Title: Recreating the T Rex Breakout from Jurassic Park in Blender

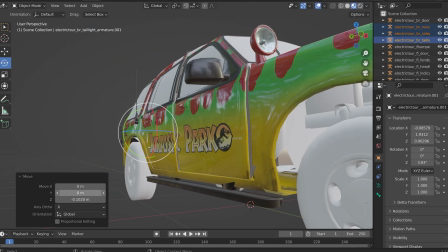(12:05)
Maybe I accidentally rotated something that shouldn't have been rotated or something along those lines.
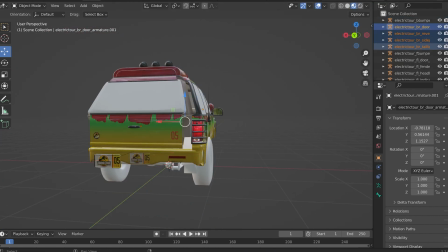(12:11)
So a lot of this is me trying to fix that back right hand side to make everything fit to the best of my abilities.
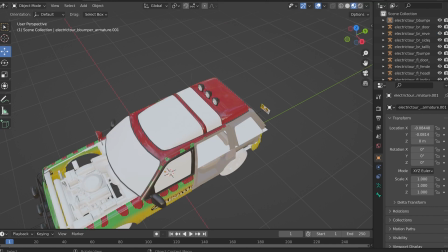(12:20)
And lots of navigating menus. So here we go.
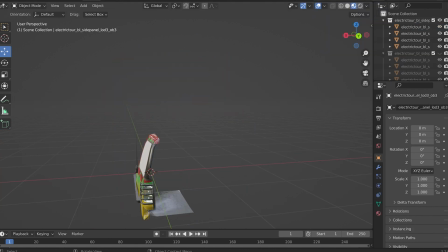(12:25)
We're almost at the end of just the car. And I'm making you guys sit through this just because I had to do this for 10 times as long as you'll have to watch it.
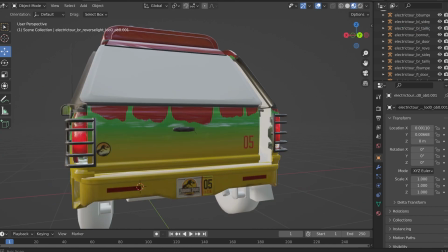(12:35)
And, oh my god, it was very regrettable. But in the end, it all, it makes it look that much more clean.
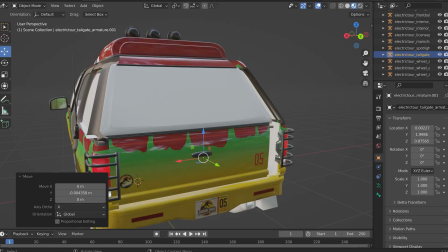(12:44)
It makes it look that much more like the film.
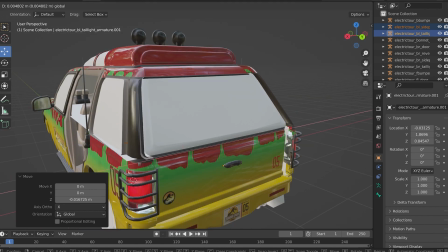(12:46)
Which is ultimately the end goal of this project was to recreate the first thing with all the knowledge that I have gained
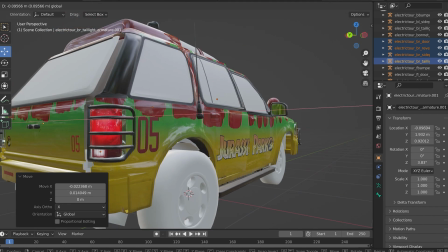(12:53)
in my time learning blender. to create the scene much more accurately than the first time around.
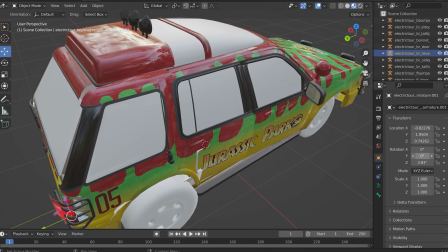(13:01)
Eventually, I do just say fuck it and start deleting parts of the
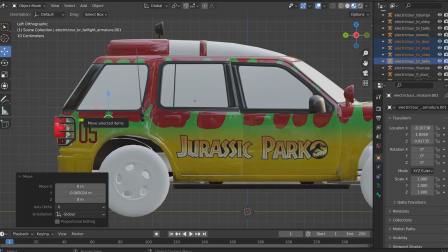(13:06)
chassis so that the back right-hand side fits on,
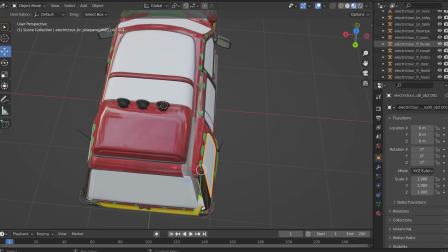(13:12)
which, you know, I'm not horribly proud of that, but you gotta do what you gotta do sometimes.
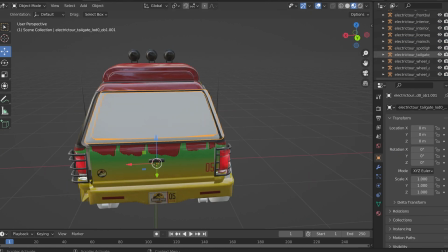(13:18)
Yeah, here we go. Just deleting parts.
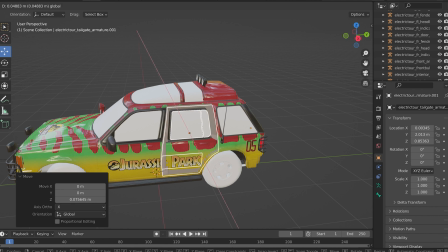(13:23)
all right and nearing the home stretch on the car the ford explorer and it looks pretty
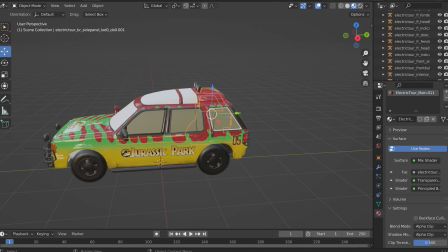(13:29)
great adding some materials onto the tires and the chassis just so that it doesn't look white
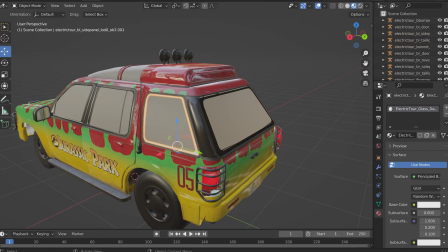(13:35)
adding glass materials onto the glass parts for the dark glass i'm adding a dark glass material and just like that
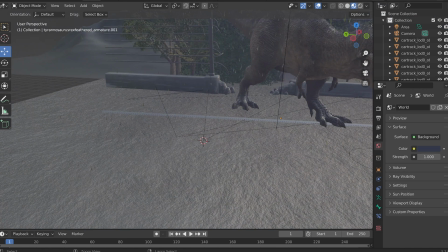(13:43)
the car is done i do fumble around
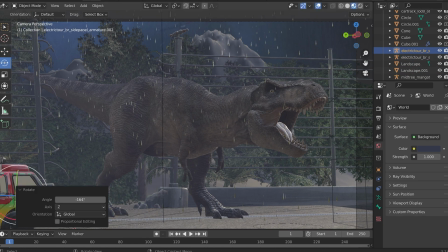(13:47)
with importing it into the actual scene but it gets there and just like that
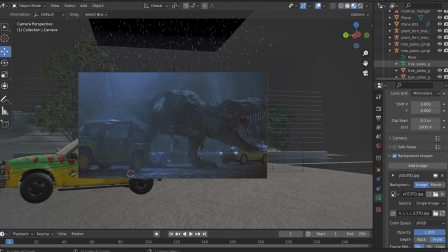(13:53)
it's all ready to go so now it's just a matter of placing it where it needs to be
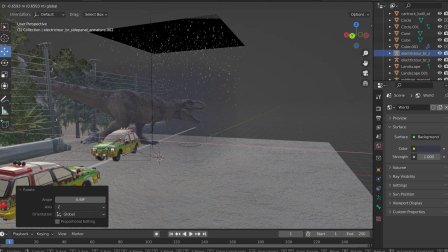(13:58)
initially i try to go with the topography of the scene that i
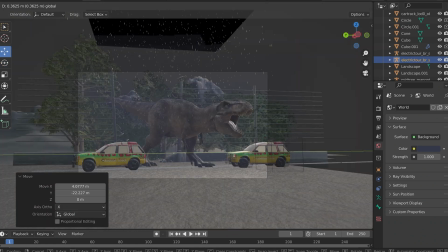(14:03)
have made but in doing so it makes the cars really far away and
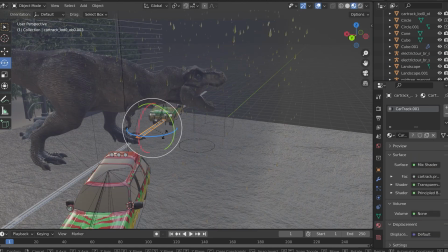(14:08)
too small so i try to more accurately emulate the
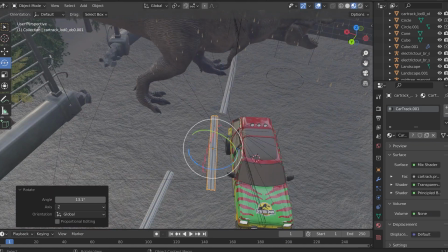(14:12)
scene so move the rails up rotate them so that it makes a little more sense
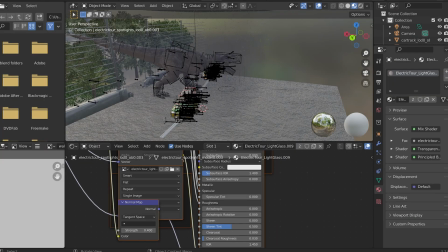(14:17)
ignore the fact that it's going away from the exhibit but that way it gets
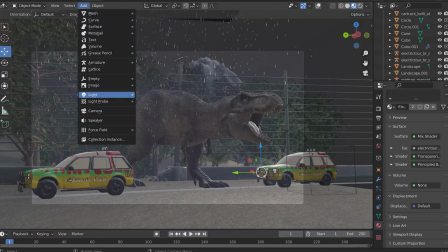(14:22)
things a lot more close to where they need to be.
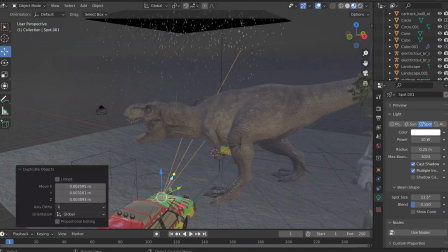(14:25)
Now adding spotlights to emulate the sort of God rays that you get when you shine a light through mist.
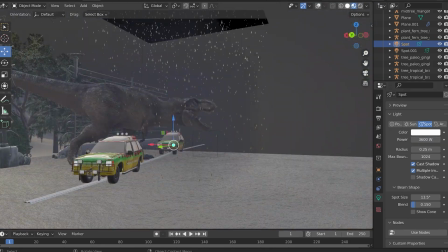(14:33)
So I'm adding these spotlights in to be acting like the headlights so that it lights up the scene and adds that little bit of dynamic
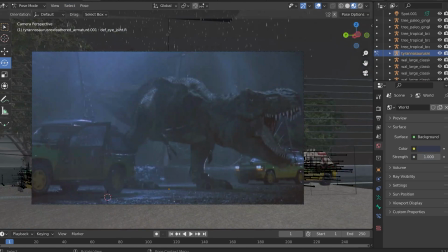(14:42)
lighting that you need to really make the scene work as an entire piece.
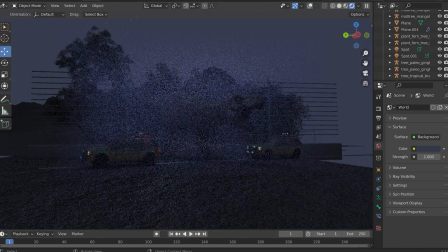(14:52)
Adjusting the eyes because they were way too wide open and it didn't quite fit right.
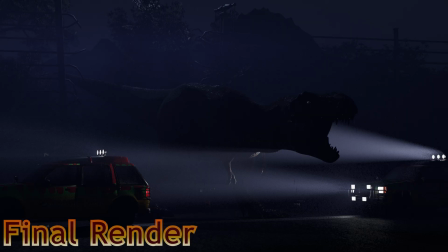(14:58)
Now we check it and just like that it's done.
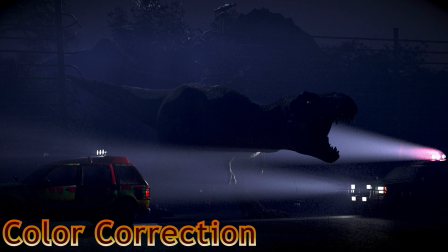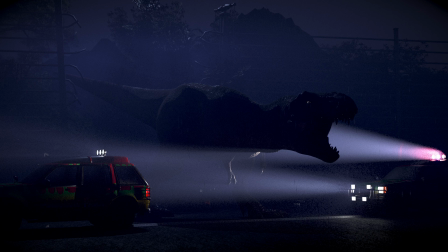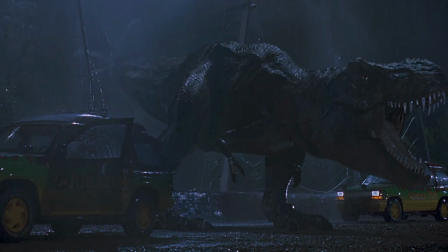(15:36)
So as you can see it's not perfect. There are parts of it that I wish I did a little differently.
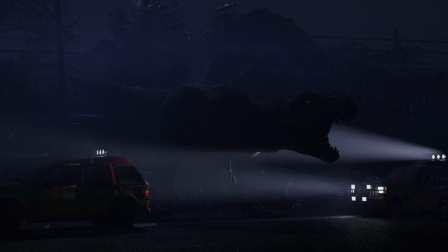(15:41)
I adjusted the camera which made it all a little too far away, but overall I'm pretty happy with it. If you'd like to see more, subscribe, and if this video gets to 100 likes,
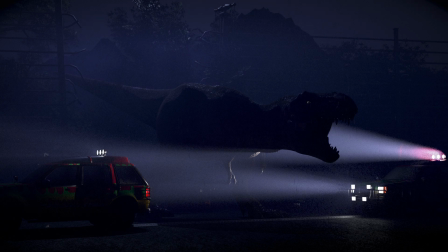(15:55)
I will animate the entire sequence, or at least this shot. But thank you all so much for watching this video, and I hope you have a wonderful rest of your day.